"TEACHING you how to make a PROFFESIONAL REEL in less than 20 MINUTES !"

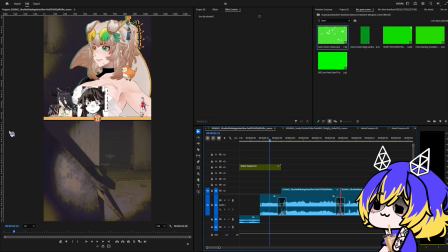(12:27)
So wherever you want, cut that part out. Since I was given a Google Drive, which has memes and things for Ren inside of it. So I'm going back right now and I'm checking it. Since I have the assets for it, I might as well just create something out of it.
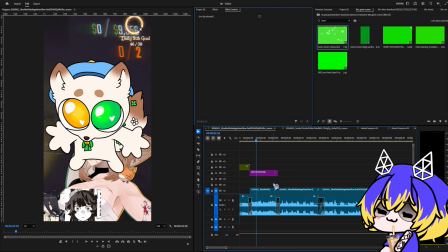(12:40)
This is where your creativity as an editor starts to shine. You can either decide to keep the video as it is, or you can be a bit more, you know,
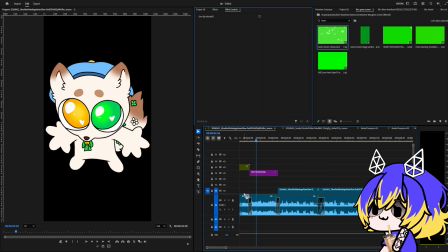(12:46)
problematic like me and just remove the entire video as it is and just work around by creating your own visual effect or visual
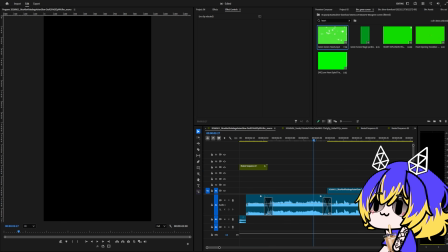(12:54)
storyline, let's just say it that way. Since it's not Ren probably who's speaking, I'll just put an assumption that it's not Ren who is speaking.
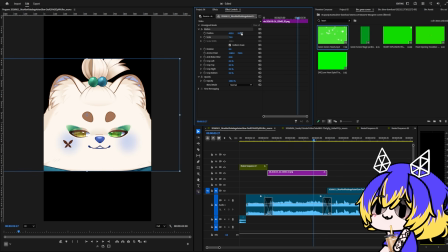(13:00)
What I'm going to be doing is I'm going to be adding one of Ren's model, and let's just say I want to create a background with it. Like it's going to be flashing and it's going to be like appearing with her face and it's going to be zooming in a bit.
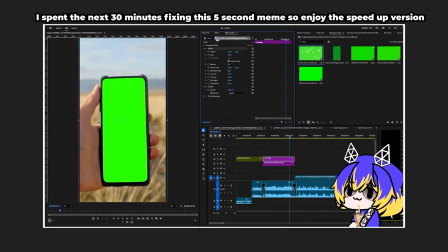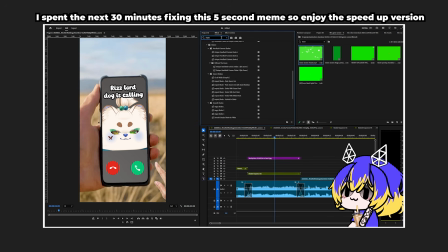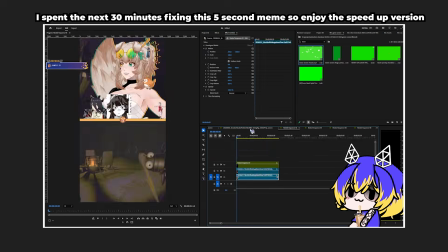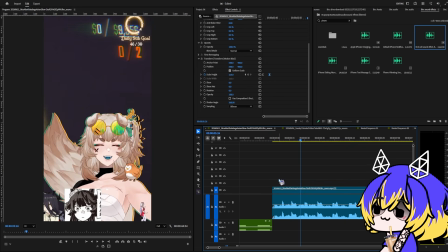(13:28)
And then we're going to be having the visual effect or the video move inwards afterwards, basically. Always remember, guys, trust the process. It helps. Trust the process.
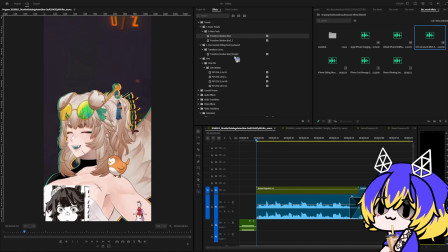(13:38)
So we're going to be nesting this one first of all, and then we're going to be adding one of my presets, which is just basically the transition that I do.
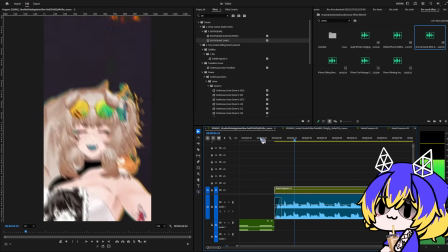(13:46)
And we'll just like add an earthquake effect to it. I'm going to add a motion transfer to it.
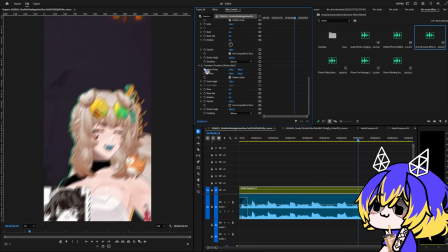(13:52)
Leave the one you have already done. Do not edit multiple edits on one motion blur. If you need more than one motion or more than one transform, add more than one transform.
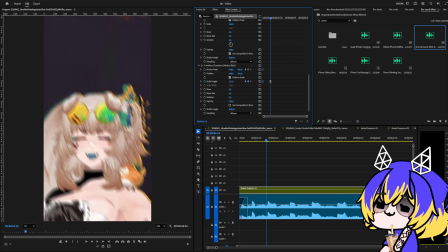(14:02)
Do not use a singular one for everything. It's not going to work out very well. Trust me on that. Always add more than one.
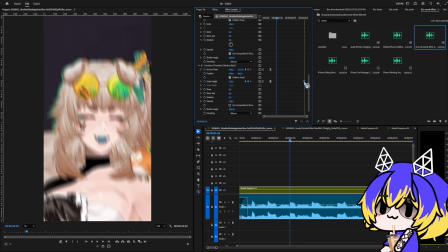(14:07)
It's okay. There's nothing wrong with that. Like, this is what I want to aim for here. Okay.
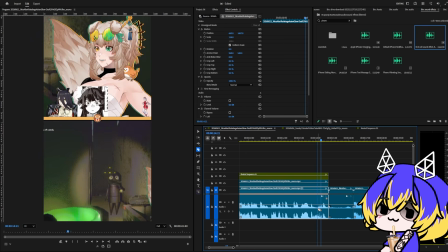(14:13)
Okay, so this is where we wanted to start, because the rest, like anything before this is not looking at the character, right?
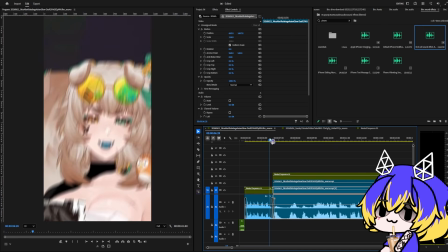(14:21)
So that does not really work well for us. Now we need a GIF to like show exclamation mark.
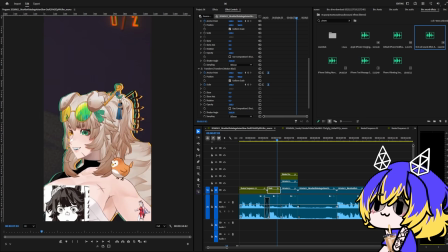(14:26)
So snake exclamation mark. Right, let's see if this works. I guess like there's nothing else we can do other than see. I got a exclamation mark, so I'm just gonna have to add it. I kind of want to add like Ren's colors on top of it.
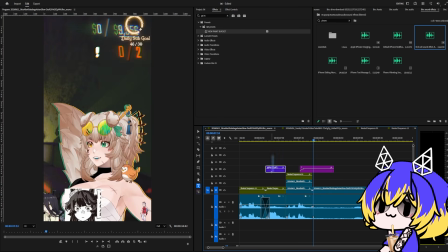(14:41)
If we were to do it just like this, will this work out actually? It actually would. Surprisingly enough, this would work out for us.
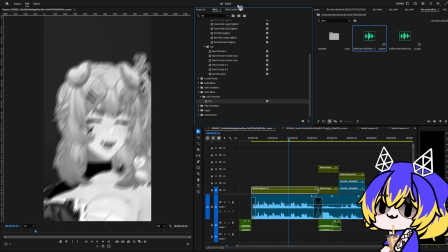(14:48)
Huh. So let's add a tint over here. I want to like have a transitional effect here to showcase the laughing being very, very hard.
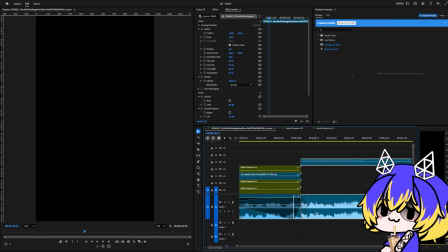(14:54)
Ren. Perfect. So what we're going to be doing now is we're just going to be going outside here. Same tactics as always.
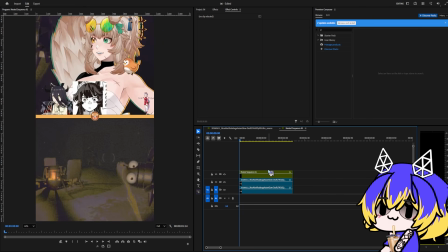(15:00)
Just like going to go upwards by 1. I need to get myself the border as well again.
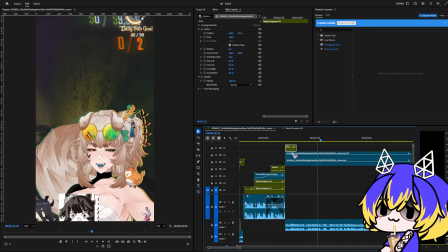(15:07)
Simple stuff. Nothing too bad. Nothing too wild as well. And then get the motion around.
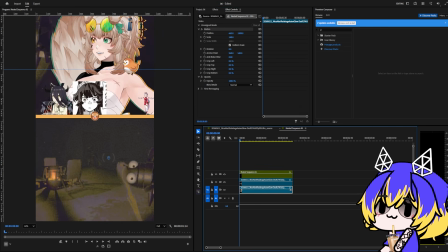(15:11)
Put it over here. Get another motion around, put it over here as well, a bit forward.
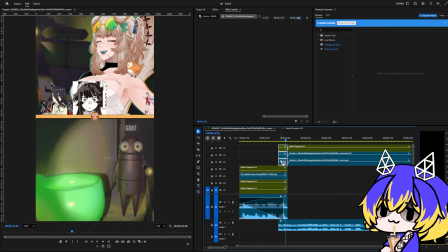(15:18)
Hopefully the length is okay, because if not, we're gonna have to cut some parts out and like increase the length accordingly.
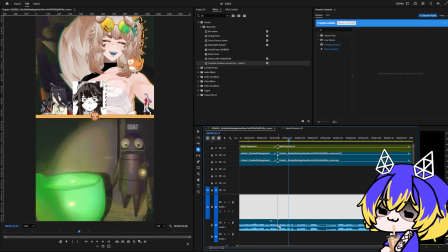(15:24)
Since there's clapping happening, I like to like add a small vibration to that. Now time to get the rotation done.
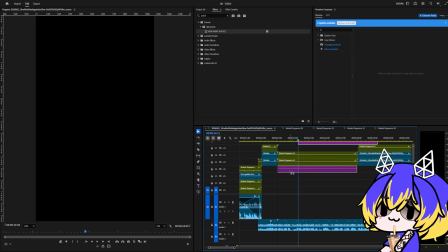(15:30)
Get a rectangle out here, put it down, get an effects. Whoop.
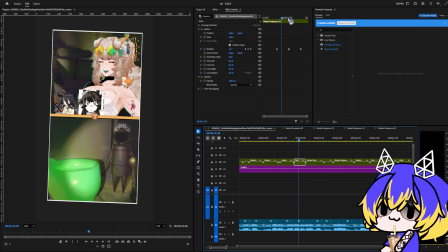(15:34)
I'm just gonna be changing the rotation rate, so that makes it much more easier to be much more functional in this case.
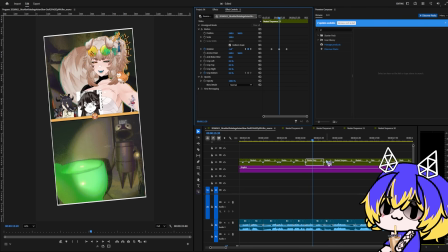(15:41)
Like just one is 5, one is -5. Nothing too big, and this one will be 5.
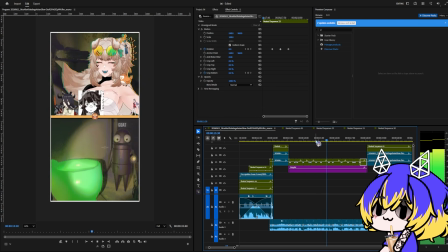(15:45)
Let's see how it goes now.
I didn't know that would happen. I didn't know that would happen. Please, please, you have I need one video though for YouTube.
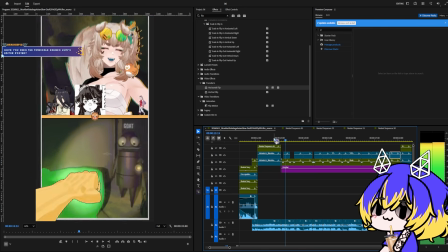(15:53)
Okay, let's see how this will look right now. didn't know that would happen.
I didn't know that would happen.
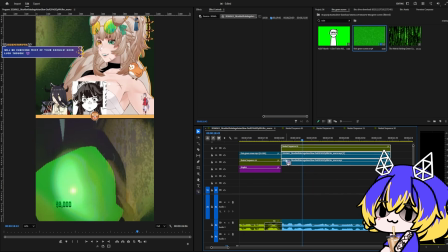(15:57) Please, please, you have to back me up.
I'm gonna move these ones, or at least like we're gonna just like have to synchronize this one over here.
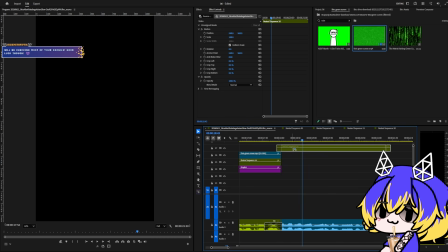(16:04)
Nest it like this, and I guess we can just like move it backwards. Yeah, this could work out, I guess.
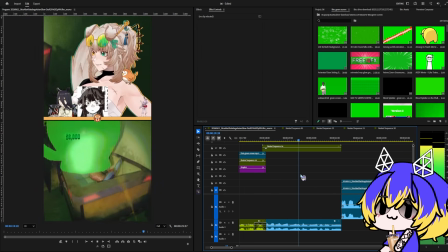(16:10) Back me I up. believe you. I believe you. I'll back you up. I'll back you up. Thank you.
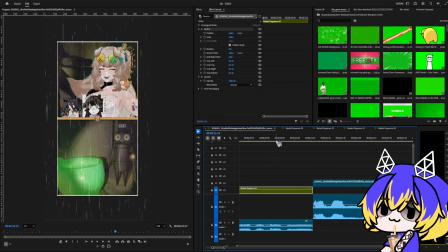(16:15)
Go over here. I'm just gonna move it downwards so it's like easier for me to manipulate and like work with. As long as like there's some motion happening, it should be like, relatively fine.
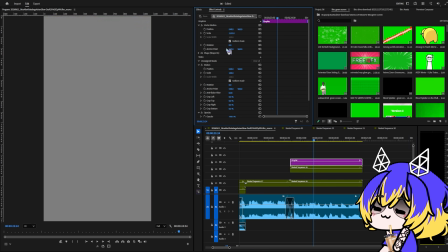(16:23)
Just like doing another flashbang over here for you guys to wake up, basically. Over here.
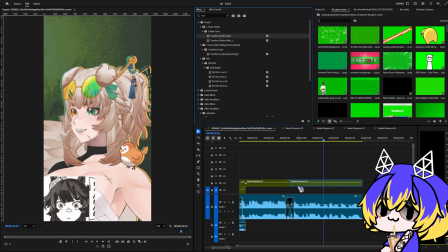(16:28)
Ow, my eyes, actually, that hurts. I'm gonna add another motion blur now. Something very, very simple, very, very sweet, and very, very nice.